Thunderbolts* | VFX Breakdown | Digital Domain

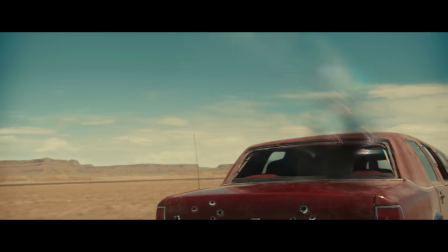(0:06)
Hello, and welcome to Digital Domain's behind-the-scenes work on Marvel Studios' Thunderbolts.
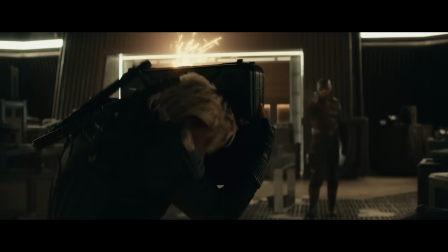(0:11)
For this film, our studio was tasked by Marvel to take on two action sequences that take place in confined quarters.
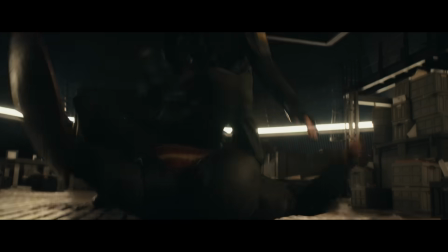(0:18)
Unlike many of the Marvel projects we have worked on, these sequences are a bit more grounded.
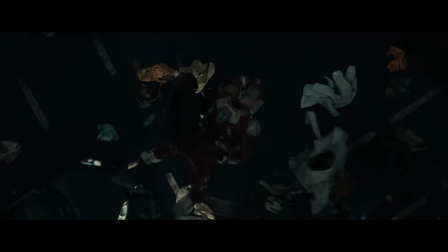(0:22)
No capes, no flying, no magical powers. Ish.
So, none of us fly?
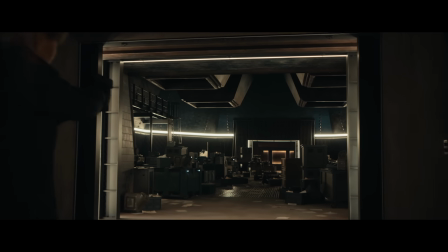(0:28) What, we all just punch and shoot?
Let's start with the vault. Our sequences take place in a secret vault owned by the character Valentina Allegra de Fontaine.
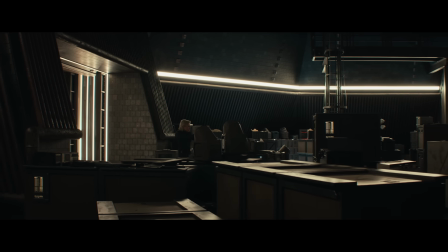(0:37)
The production designers crafted an intricate, practical set, 100 feet long with 24-foot high walls, as well as an attaching hallway.
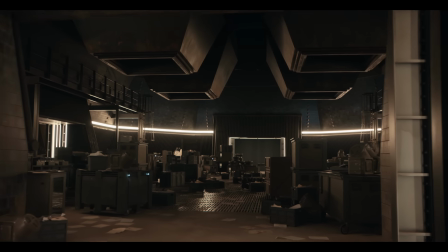(0:45)
Our first task is pretty standard VFX work. When needed, we extended the vault walls, vents, and hallways that would be on the practical build.
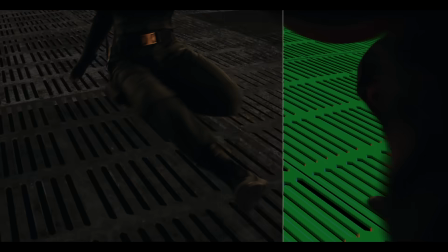(0:53)
Shortly into the sequence, things escalate into a full-on brawl. In addition to cleaning up stunt rigs, cables, and pads, we were also tasked with stunt enhancement.
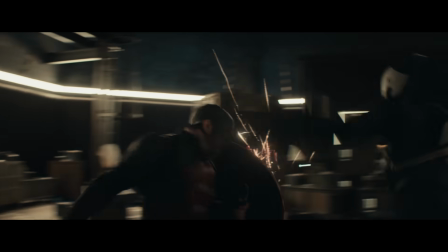(1:02) I'm not here for you.
In this example, we started by applying retimes to the shot, removed Taskmaster's arm,
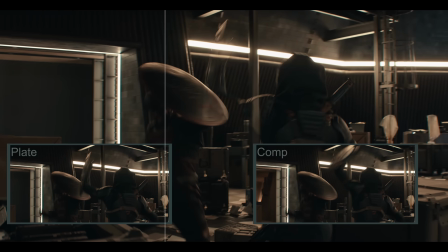(1:10)
retimed it independently of the plate, and repositioned it to eliminate the pause that occurs when the two characters clash shields.
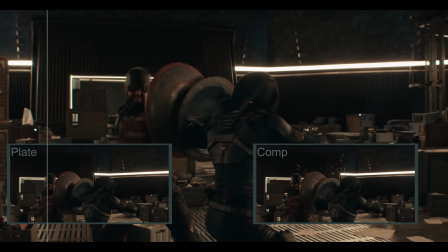(1:19)
Our team came up with creative solutions like this throughout the sequence and added some finishing touches with 3D sparks and interactive light on the shields to enhance the action.
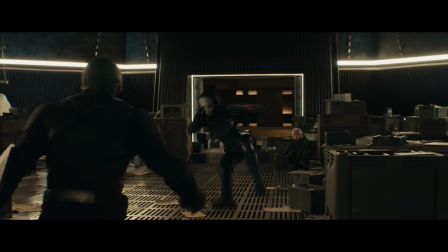(1:29)
In some cases, more complex digital work was required.
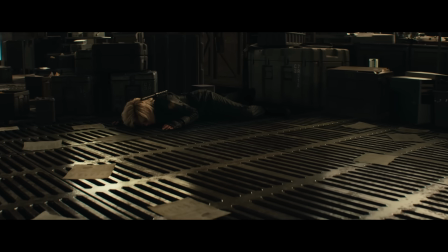(1:32)
In this shot, director Jake Schreier wanted to emphasize the grittiness of the fight by having Yelena thrown across the room in a single shot.
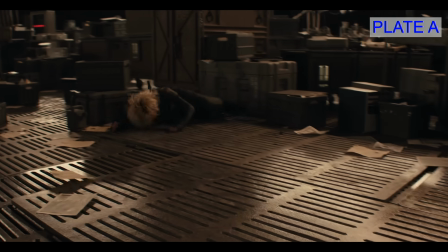(1:40)
Often, VFX will hand off between actors in fast-motion, blurred frames, but in this case,
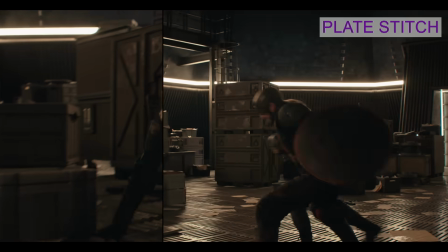(1:45)
the desired performance required us to blend between the stunt actor and Florence after she lands.
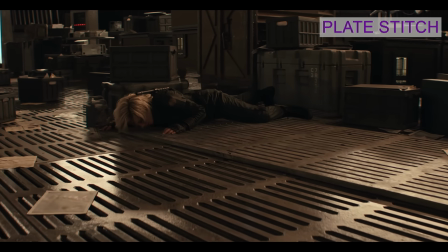(1:50)
The two takes also have different camera moves with varying perspectives.
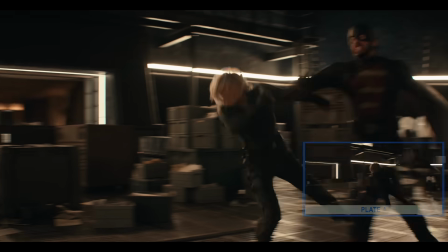(1:54)
We had to reconcile the cameras and actors in 3D, create a seamless master camera, and then reconstruct most of the environment.
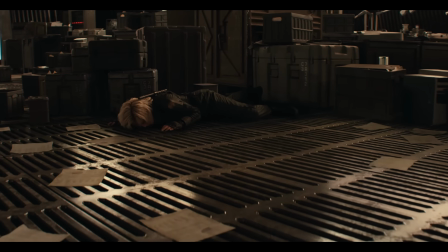(2:01)
With that accomplished, using a mixture of compositing and a digi-double of Yelena allowed us to seamlessly hook up the two performances.
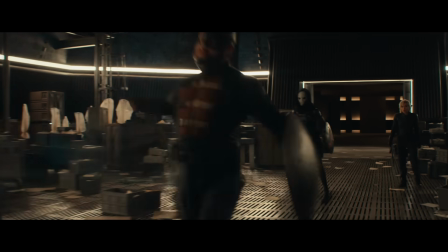(2:08)
The next challenge for the vault fight was to develop the ghost phasing effect. For shooting, production relied on some traditional techniques like the Texas switch.
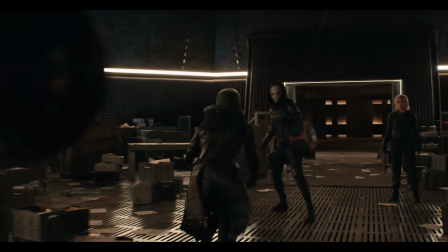(2:17)
They would use multiple stunt actors in one take, switching between the two to approximate the phasing action in camera.
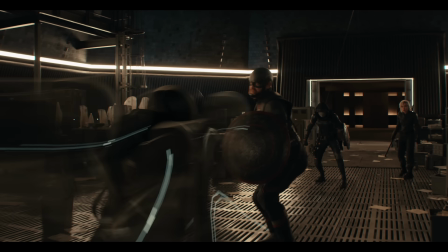(2:23)
In VFX, we motion tracked the plate ghosts, and in animation created variant or offset performances, which we refer to as leaves.
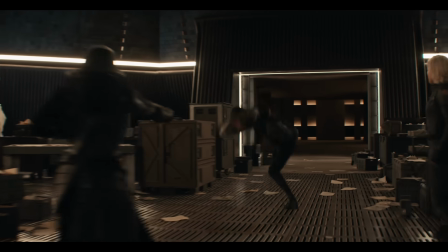(2:30)
These leaves were rendered with varying shutter angles to create a ghost-like streak effect.
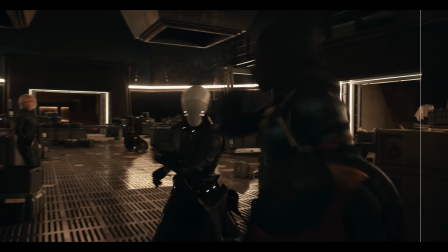(2:36)
The practical ghost was fully removed from the plate and then composited back in,
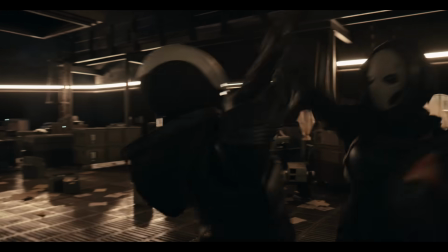(2:40)
mixing the leaves and motion-blurred ghost renders to create the final effect. Finishing touches, such as chromatic aberration, were also added to enhance the look.
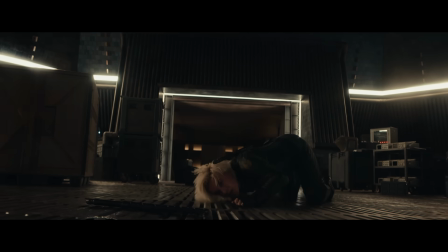(2:52) Stay out of my way.
We finished off the sequence with one of our favorite tasks, fire and explosions.
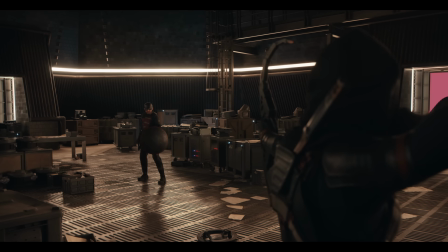(3:00)
For Taskmaster's explosive arrow, we started with the plate of the stunt actor sliding backwards and dialed the explosion in through multiple simulations.
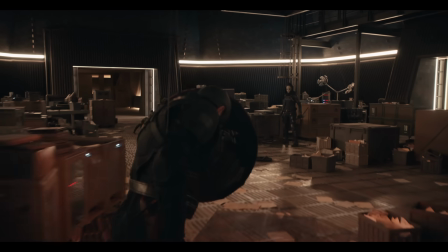(3:08)
Additionally, we added debris on the floor reacting to the force of the blast, further selling the effect and integrating it into the space.
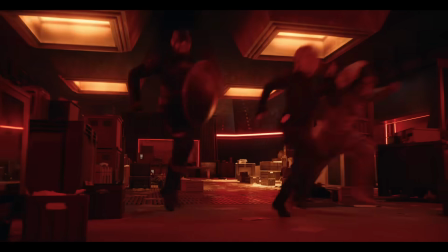(3:17)
As the fight progresses, we learn that Valentina intentionally misled our heroes, luring them to the vault in the hopes that they would kill each other.
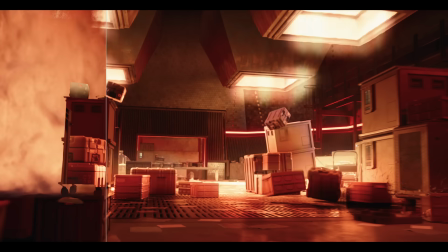(3:24)
They realize the vault is actually a giant incinerator, and in classic superhero fashion, our heroes just barely outrun the blast.
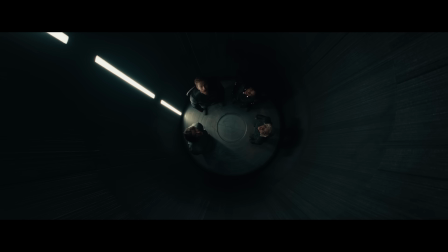(3:36)
In our next sequence, our heroes must find a way to ascend an extremely tight elevator shaft.
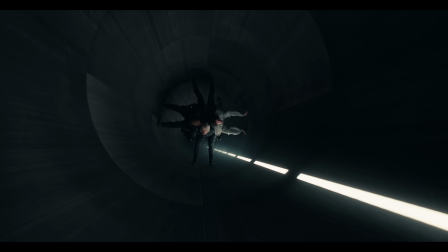(3:40)
Production design built two partial shafts nearly 2 stories tall,
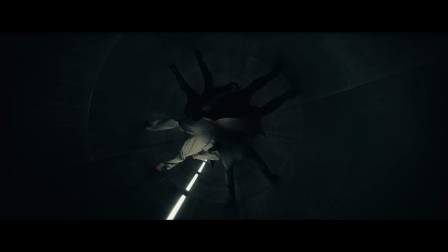(3:44)
and a cable rig was crafted to allow all 4 actors to lean back to back and slowly climb the shaft wall perilously upward.
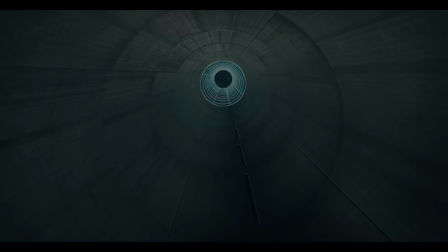(3:51)
In VFX, we removed the rigging and extended the shaft into a dark void, playing up the danger of their ascent. As the heroes approach the top of the shaft, their final effort causes them to fall.
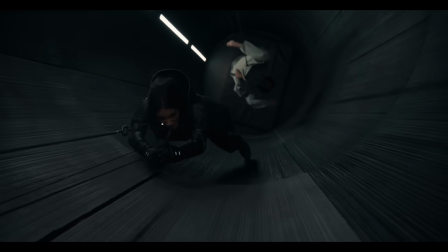(4:01)
In this plate, Bob's fall doesn't work due to limitations in the stunt rigging, and his orientation didn't match up with the following shot.
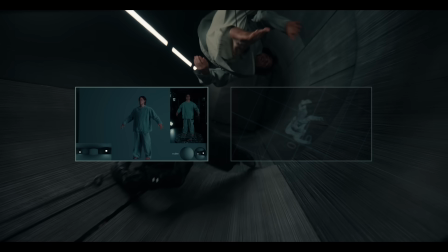(4:08)
So for this case, we utilized a fully CG Bob requiring cloth and hair simulations to match the practical plate.